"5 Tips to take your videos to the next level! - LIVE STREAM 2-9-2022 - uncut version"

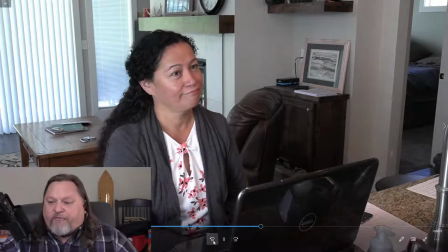[4:00]
and you can see I kind of have her poised and sitting there talking and I'm going to freeze it here for a second now that's a good shot
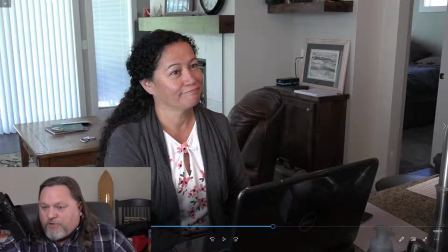[4:07]
of Stephanie I've got my composition if I go my a rule of thirds I got a line here I got a line here I got a cross line third here and a cross line bar here so
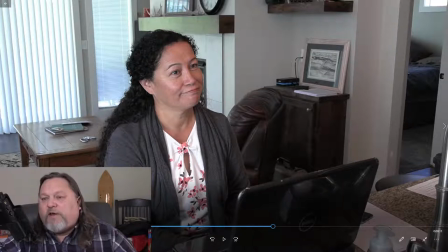[4:20]
technically I should maybe have her head a little bit more to the left over here so either I could move the camera to the right or I could have her scooter chair so but overall I don't have her bright in the middle which is kind of boring I can see I should probably close my bedroom door
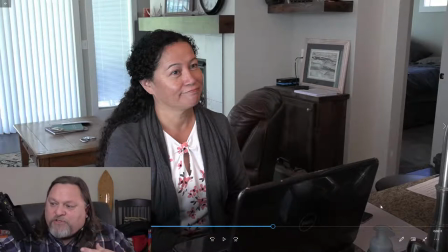[4:38]
but see all this is useless in the frame so why include all this extra airspace which does no good so instead I want to tighten things up and I do that with the camera the optical zoom and
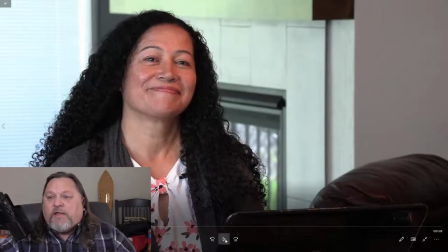[4:58]
I end up with something like this now isn't that a better frame. I've got her more on the balance of the third. I don't have the bedroom window in there or the bedroom door. I don't have as much filler space. Now I do have this void over here,
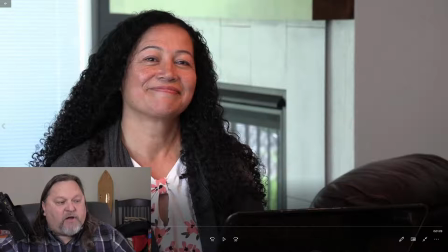[5:16]
but I was mindful of leaving that because I'm probably going to come back later and I want to add like a marketing logo for our company.
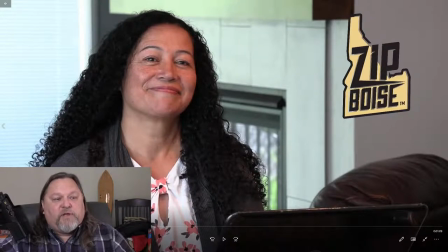[5:24]
You know, and I can size that up or make it bigger to fill the frame. So if we're doing one for Zip McCall or we're doing one for Zip Boise, of course now I want that built-in space to put our company logos, website, phone numbers, whatnot.
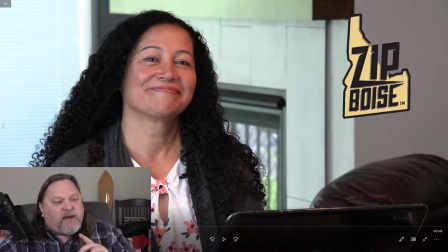[5:41]
So again, I had a little bit of plan when I did this, but take that out of the equation and you look at that video and I'll get playing again.
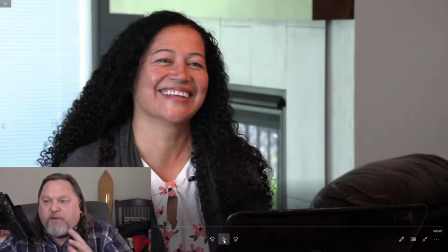[5:49]
That's so much better of framing her and tightening things up than the original example I gave you.
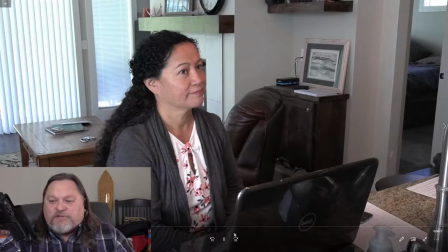[6:00]
And I'll just jump back to that. See the difference? She gets washed out.
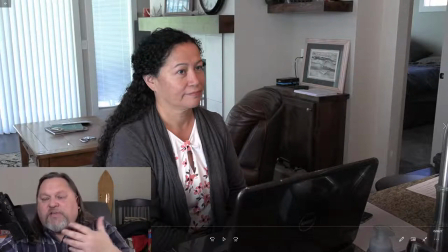[6:07]
You know, I see the phone box. I see a picture. I see the coffee table with some carabiners and a book on it. You know, what am I focusing on here? What's my subject? It's Stephanie, not her laptop, not these background images.
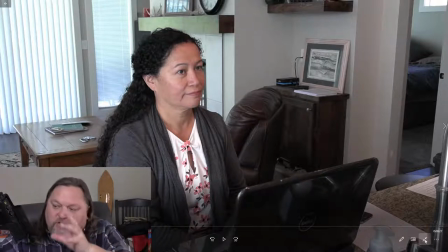[6:23]
I want to tighten up on my subject. My subject is Stephanie, not the background.
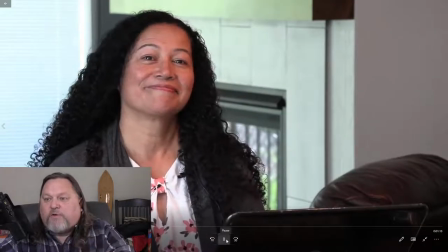[6:29]
So there you go. Focus on your subject.
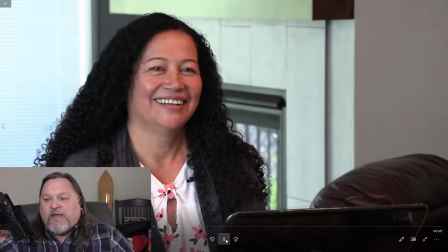[6:34]
Tighten things up, okay? All right, there you go.
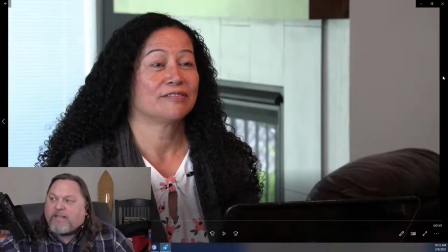[6:39]
Number four, going back to my notes so you can follow along here with me.
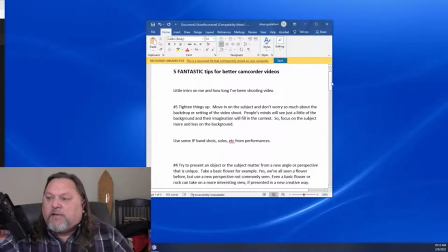[6:46]
It's going to be try to present your object or your subject matter in a new angle or perspective. Look for unique, like take a flower, but show it a new perspective.
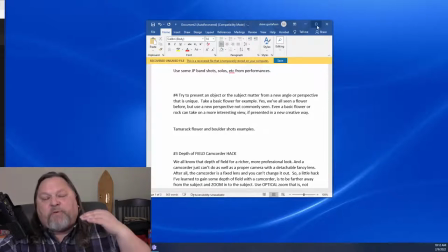[7:06]
Yeah, we've all seen a flower, but show it from a perspective not commonly viewed before, because even a basic flower can look very interesting. Now, I know I'm going to have some people on here that are friends of my friend, John Payne.
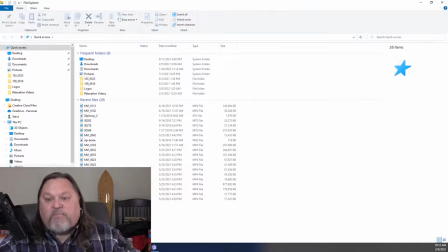[7:24]
So let's use a couple of video segments of John Payne, who's with Asia featuring John Payne that I've shot. And I'm going to show you some examples of that. Okay. And I'm going to go here.
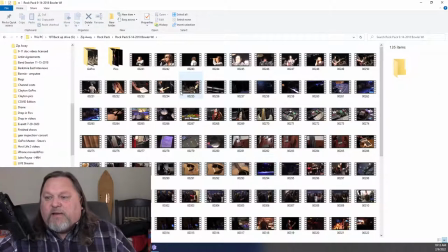[7:38]
I kind of have these already in my mind, but you know we've all seen an auditorium
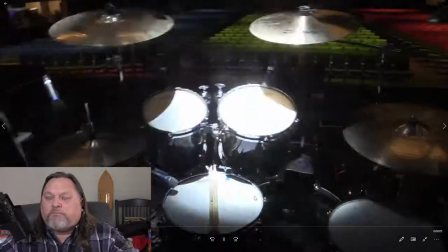[7:45]
but have you seen the auditorium from the perspective of the drummer
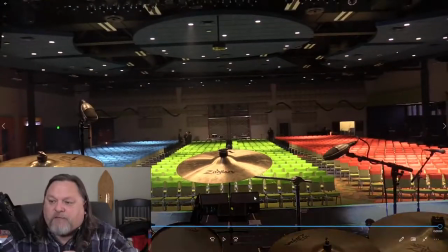[7:50]
that's a unique perspective okay maybe you've seen that but usually we're out here in the green blue and red chairs looking at the band here's
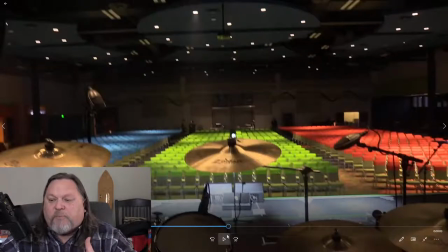[8:02]
the perspective from the drummer looking out to the audience.